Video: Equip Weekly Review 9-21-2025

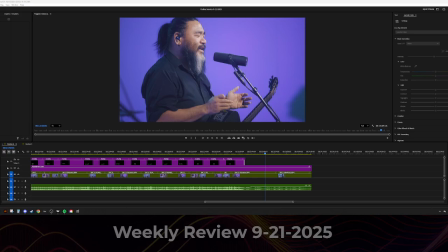Hey everybody, let's take a look at this week's online service footage. Got some notes here. You guys are doing a great job as always. And as always, none of this is meant to be mean or hurtful.
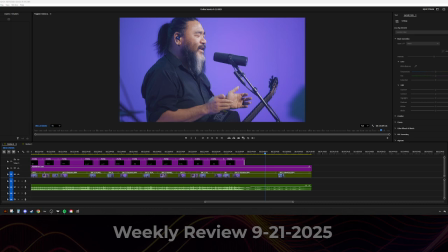This is all meant to help us get better together. And so let's take a look at the footage we got here. Let's start with section A here. And we are at 4:14 with my first note here.
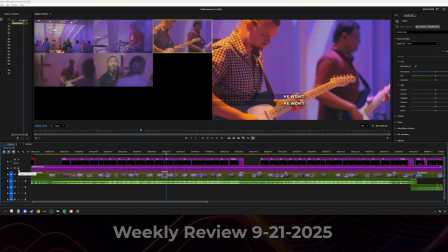4:14. All right, let's turn off the lyrics. All right, camera 3. Yes, okay. I use the shot, so I obviously like it.
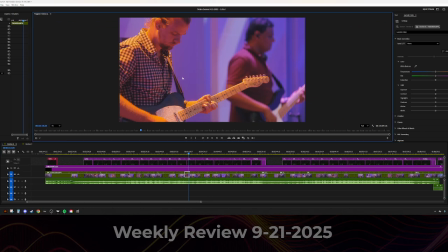It's one thing I would love is maybe just a little bit pull back just a tiny bit so we can see a little bit more of what is happening.
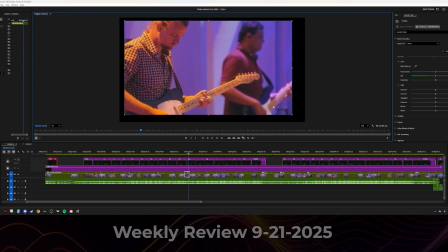So we can see a little bit more of Jaden's hand. I like the perspective we got, but pulling out just a little bit and then tilting down just ever so slightly would give us a little bit more of what's happening down here, and we'd still be able to see Jaden's face.
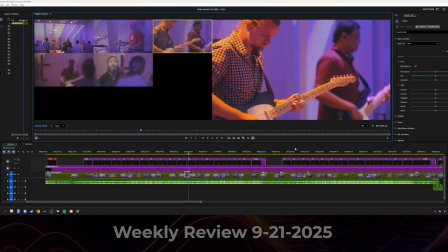That said, it's a great shot, so I used it.
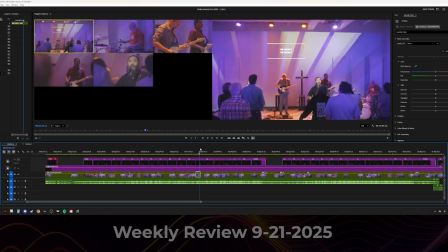4:37.
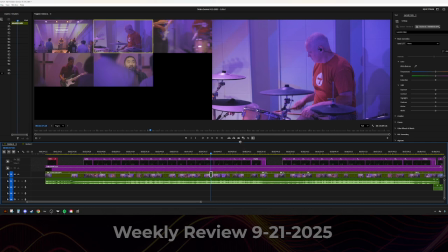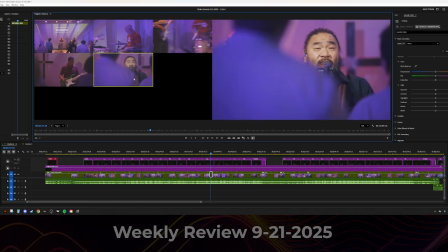Camera 5. Okay, so yeah, this is the worship leader camera. We want what I call what I've been calling 75% clean shots. So this is,
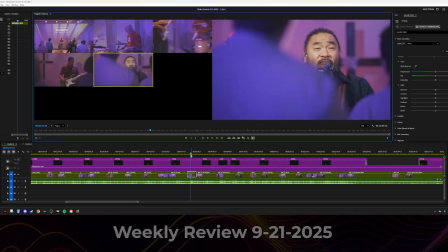you can see right here, most of me is covered up. So I'd say maybe 30% of me is showing. You want at least 75% of the worship leader showing in these shots. And my next note leads me there as well.
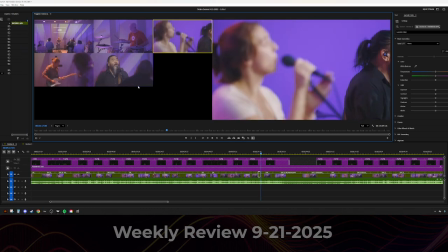16, right here. This is the Sam, stupid.
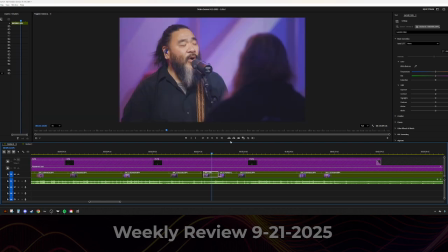All right. So this is a 75% clean shot right here. This is what we're looking for. So when we are on the worship leader camera, I understand that it is not as fun and artsy as the other shots you can be getting on the monopod or the tripod.
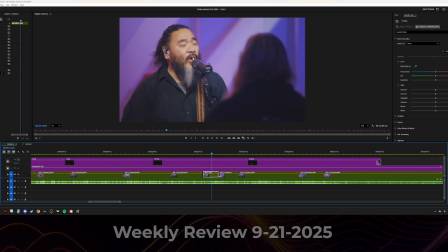The main thing we need to worry about when it comes to the worship leader camera is that it is basically a secondary. It's a secondary safety shot. So we really only want to move 2 or 3 times during a song.
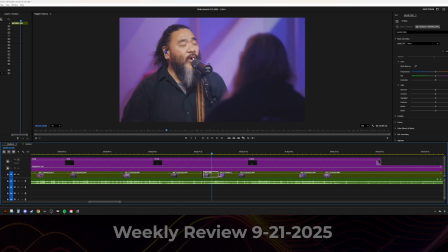And I saw that the worship leader camera moved quite a bit on this,
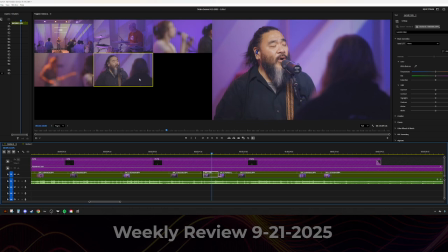which means we lost some footage while that camera was getting into place. So, but yeah, this shot right here, this is exactly what I'm looking for.
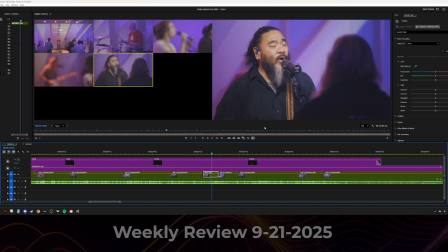A clean, mostly clean shot where we can see the worship leader, even though that's my ugly mug up there. But yeah, keep in mind that it is a secondary safety shot.
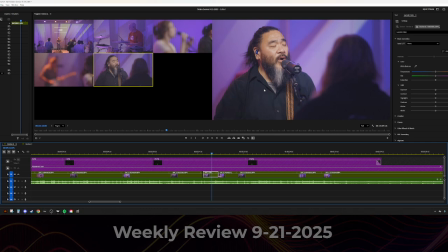So when we need to cut to the worship leader, we can. And there's less movement happening there, so that can happen. 5:16.
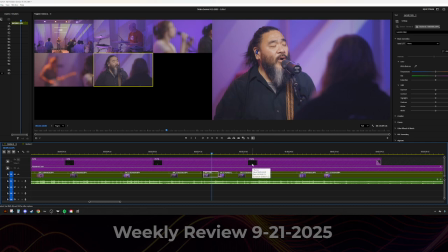Oh, I'm on 5:16. Camera.
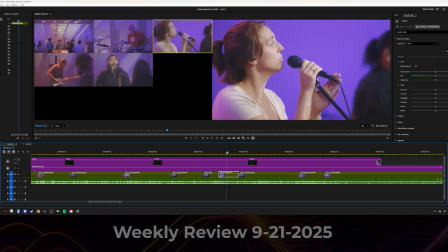Oh yeah. Camera 3. All right, I use this shot. That's a beautiful rack focus right there. So let's watch that again. You found your shot. We'll just go here. You found your shot. Got into position and then used the focus.
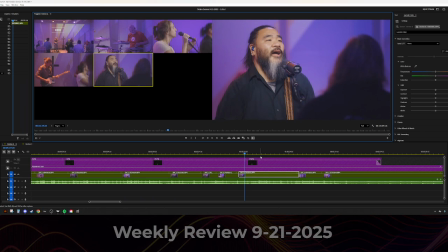And I love that so much. It's such a wonderful, clean feel when you can use that shot like that. 8:33.
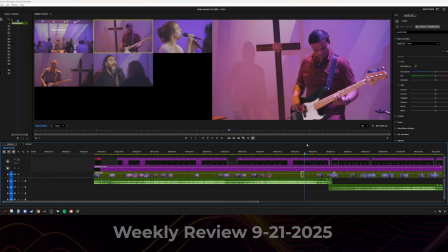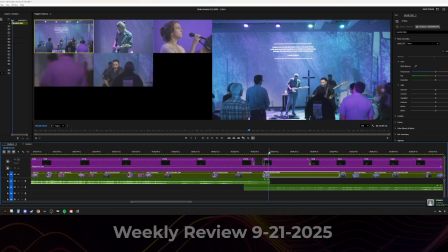Oh, this is the next shot here. Oh, yeah. So, uh, this camera 5, not trying to hammer on you at all.
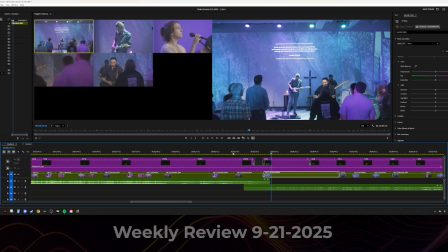I promise. But this is why we only want to move one or two or three times during a song, because right now,
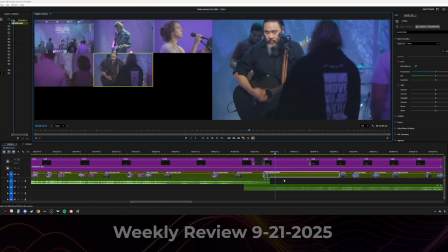it'd be great if I could go to the worship leader right here.
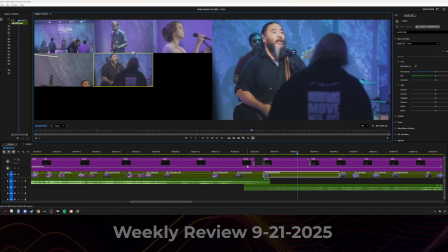But I can't because there's constant movement. And I can use some of it, but
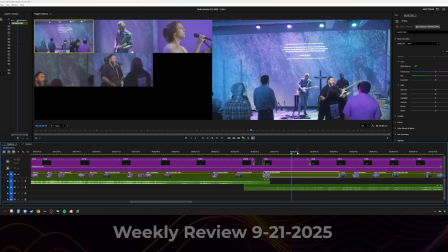there's just probably too much movement and a bunch of micro adjustments in there that just make it not super steady. And it's a little movement is okay, but we want organic movement.
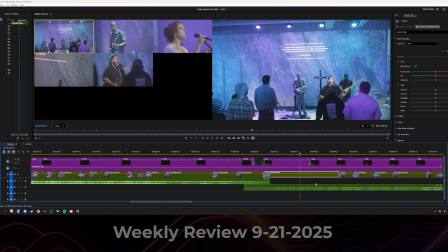So we don't want like little jerky movements. If we're gonna move, we want to move smoothly and slowly, so we can get those shots cleaner and they look organic. All right, and 11:05 is the last one on this here.
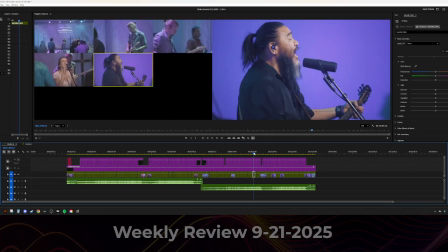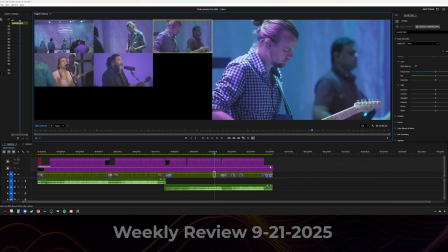Camera 3. Oh, yeah. Pull back just a little bit here on Jaden so we can see his guitar.
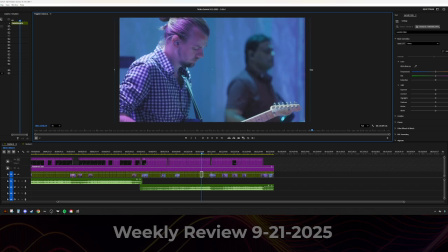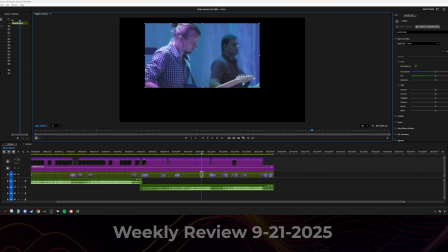When we are... That's too much.
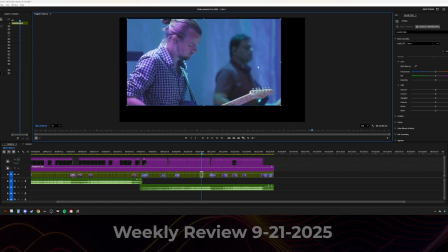I would maybe put him here, and then, yeah, maybe just a little bit more, and then we could see more of his guitar down here and see what he's doing.
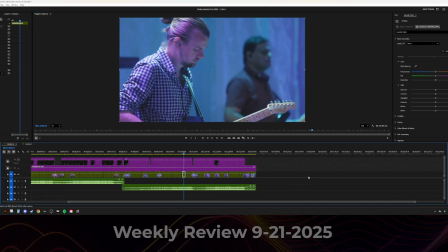Other than that, it's a very well composed shot, but we're trying to keep in mind that that we are trying to essentially narrate what's happening visually, and
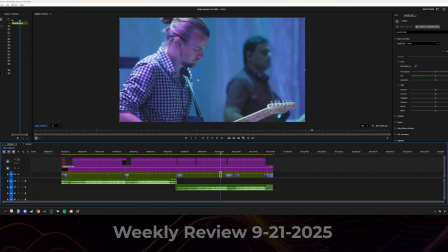when we can't necessarily see what he's playing, that is less narration.
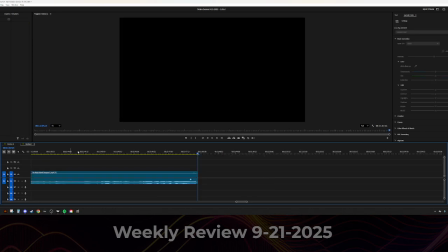So keep that in mind. Let's move on to section C here. I have a couple of notes. 635.
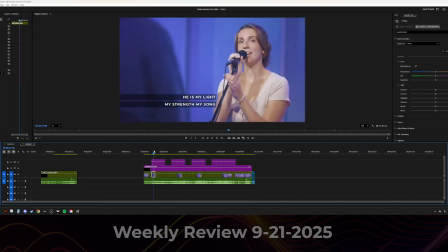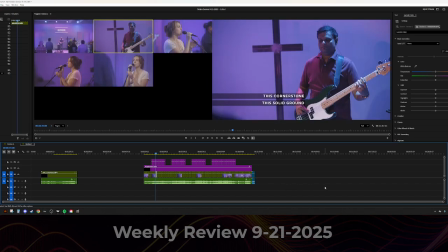This is a quick one. We have two cameras on Kelly right now, and if we take a listen here,
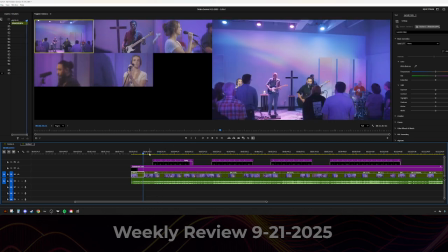right at the beginning.
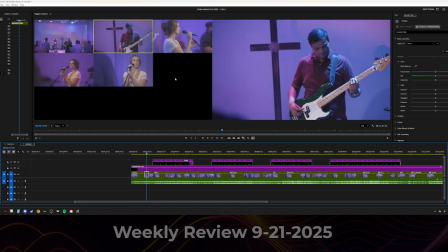So we have two shots of Kelly, and this is the shadow camera, so we're just going to ignore that. These two shots are of Kelly, and we hear the electric guitar,
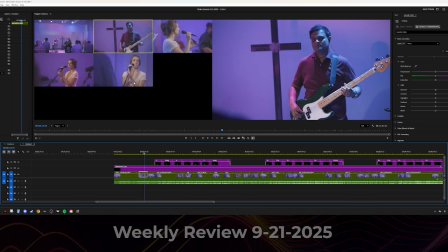so we probably want to see the electric guitar. And since this is the worship leader camera, one of these cameras should be trying to capture that. We do have